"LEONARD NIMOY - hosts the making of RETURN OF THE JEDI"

When we first started doing design work on Jedi, we just started making monsters, just weird and horrible monsters.
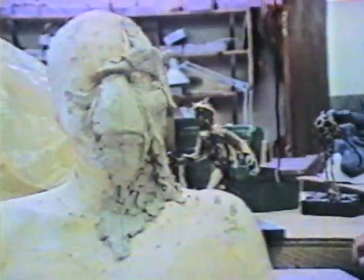(4:12)
While designing a lot of the work, we really tried to depart as far as we could from what you've seen before.
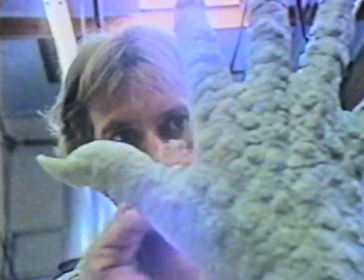(4:19)
We were thinking of things that would look weird, different compilations of animal forms stuck together and rearranged.
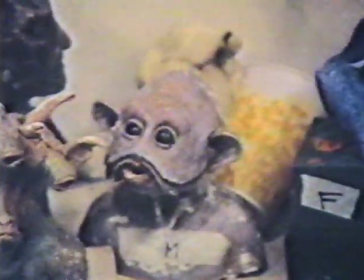(4:27)
We'd sculpt a lot of little busts and plasticine clay,
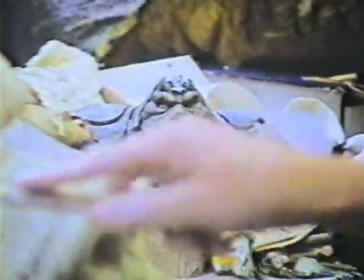(4:31)
and from those George would choose those that he liked or say he wanted some changes.
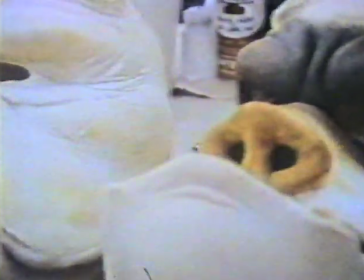(4:37)
Based on those, we would decide how big a creature would be, what kind of articulation it would have,
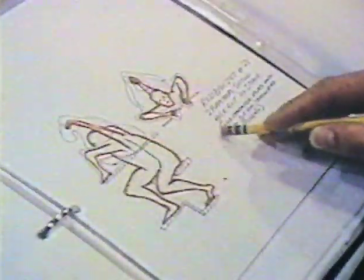(4:43)
and start working out the possible relationships of size to other people.
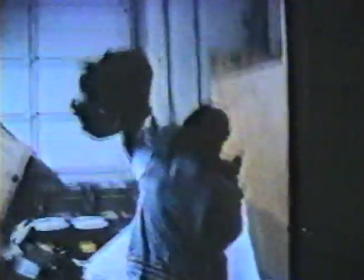(4:49)
The Gomorian Guards, who we ended up calling the Pig Guards, required a great deal of articulation, and in order to accomplish this,
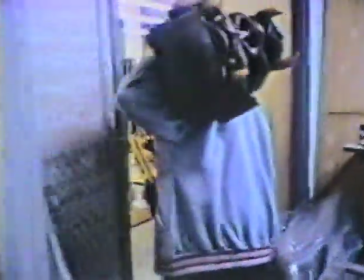(4:56)
we had to do a lot of extensive testing and design work to enable us to get the kind of animalistic grimaces that we were looking for.
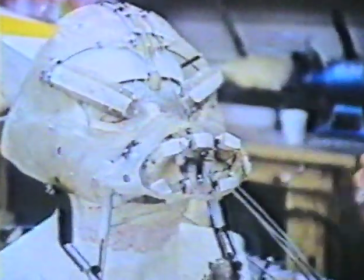(5:07)
This is the skull that fits inside the pig guard's mask. And as you can see, it involves a lot of springs, and a lot of wires, a lot of hinges.
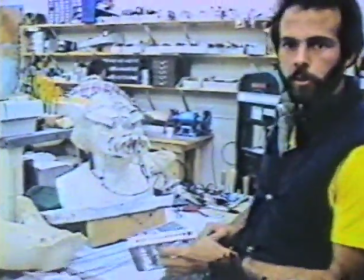(5:16)
The eyebrows are just things that work like normal eyebrows. Muscles connect to skin.
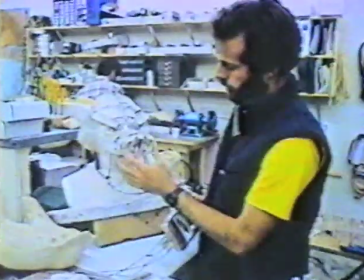(5:22)
And the snoot actually has little plastic nostrils, sort of like we have cartilage.
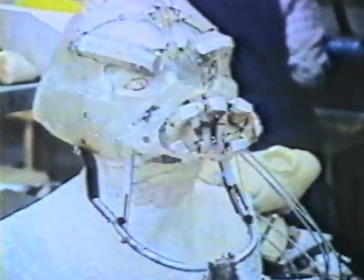(5:30)
So what will happen is that there will be the actor inside this mask,
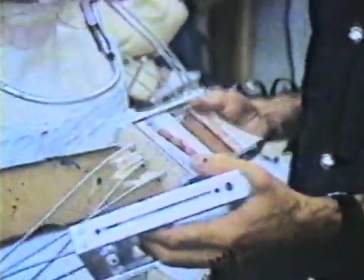(5:34)
and then there'll be 2 or 3 other guys standing around and working these handles
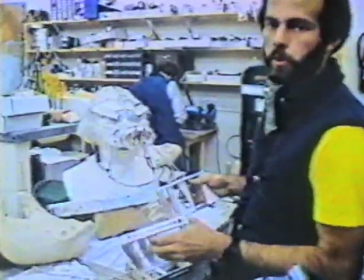(5:39)
so that the actor can concentrate on his gross body gestures,
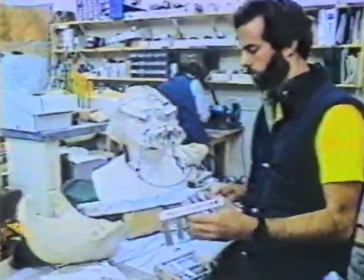(5:44)
and the individual can concentrate on all the little actions.
Can you see?
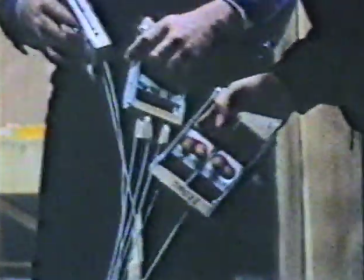(5:50) Can we let him see in the mirror what's going on? Yes.
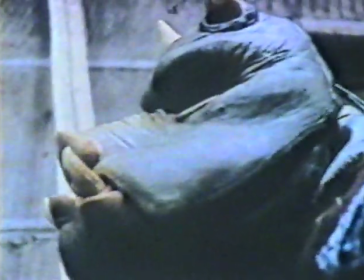(5:57) If you can,
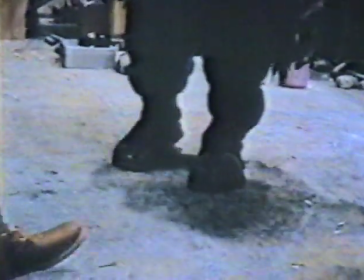(6:00) walk forward, thinking always that, you're a real heavy monster, pointing the toe,
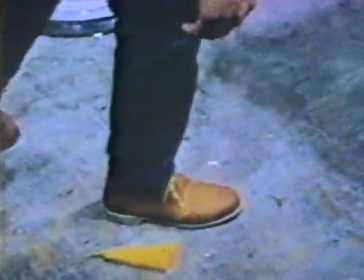(6:06) bringing it forward, squashing, lifting the leg up, pointing the toe, bringing it over, squashing.
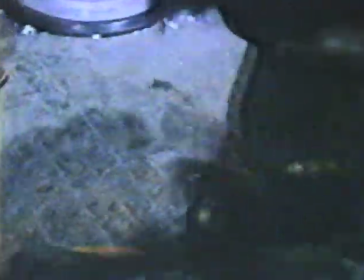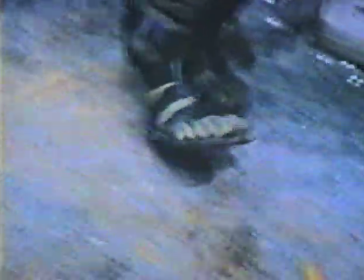(6:17) You may have to exaggerate your movements a little bit more. Just like really, really a heavy, beefy thing, 500 pounds.
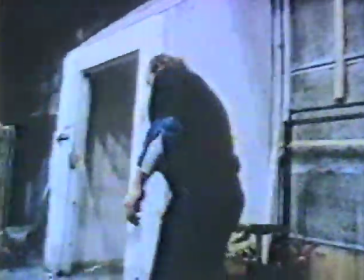(6:25) Just walk a little bit more freely.
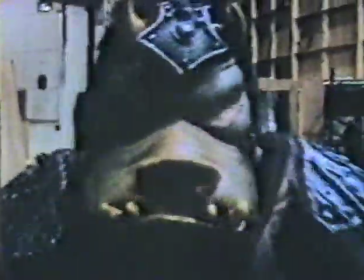(6:34) That's looking very, very good. Oh, it's great.
Those costumes don't just happen by accident.
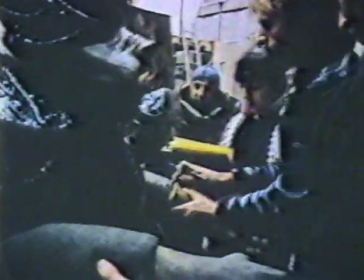(6:41)
Each individual person has to have their feet, arms, legs, bodies, and heads fitted.
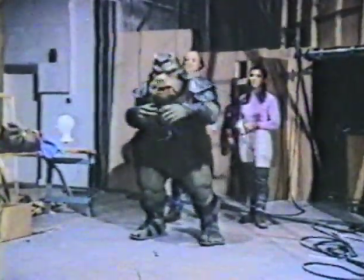(6:48)
And then, when the heads go on,
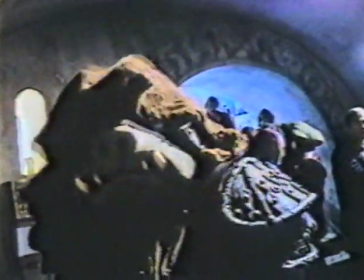(6:51)
they can barely see, they can barely breathe, they have an enormous lot of energetic acting to do. And you have to be aware while you're playing the scene that the person inside is probably
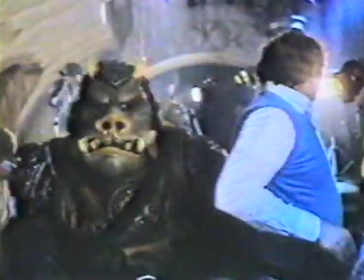(7:03)
at the point of suffocation just at the moment when you want that extra something from them.
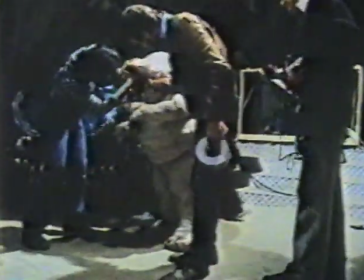(7:09) Red light, let's go.
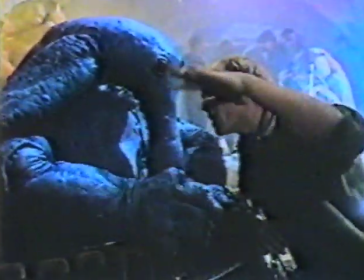(7:13) Settle down, please. Stand by.
Return of the Jedi is the 3rd episode of the middle trilogy. In other words, George Lucas sees this epic adventure as 3 trilogies, 3 sets of 3 films each, or 9 episodes that will span 40 years. We'd like to thank Lucasfilm for letting us have that terrific footage.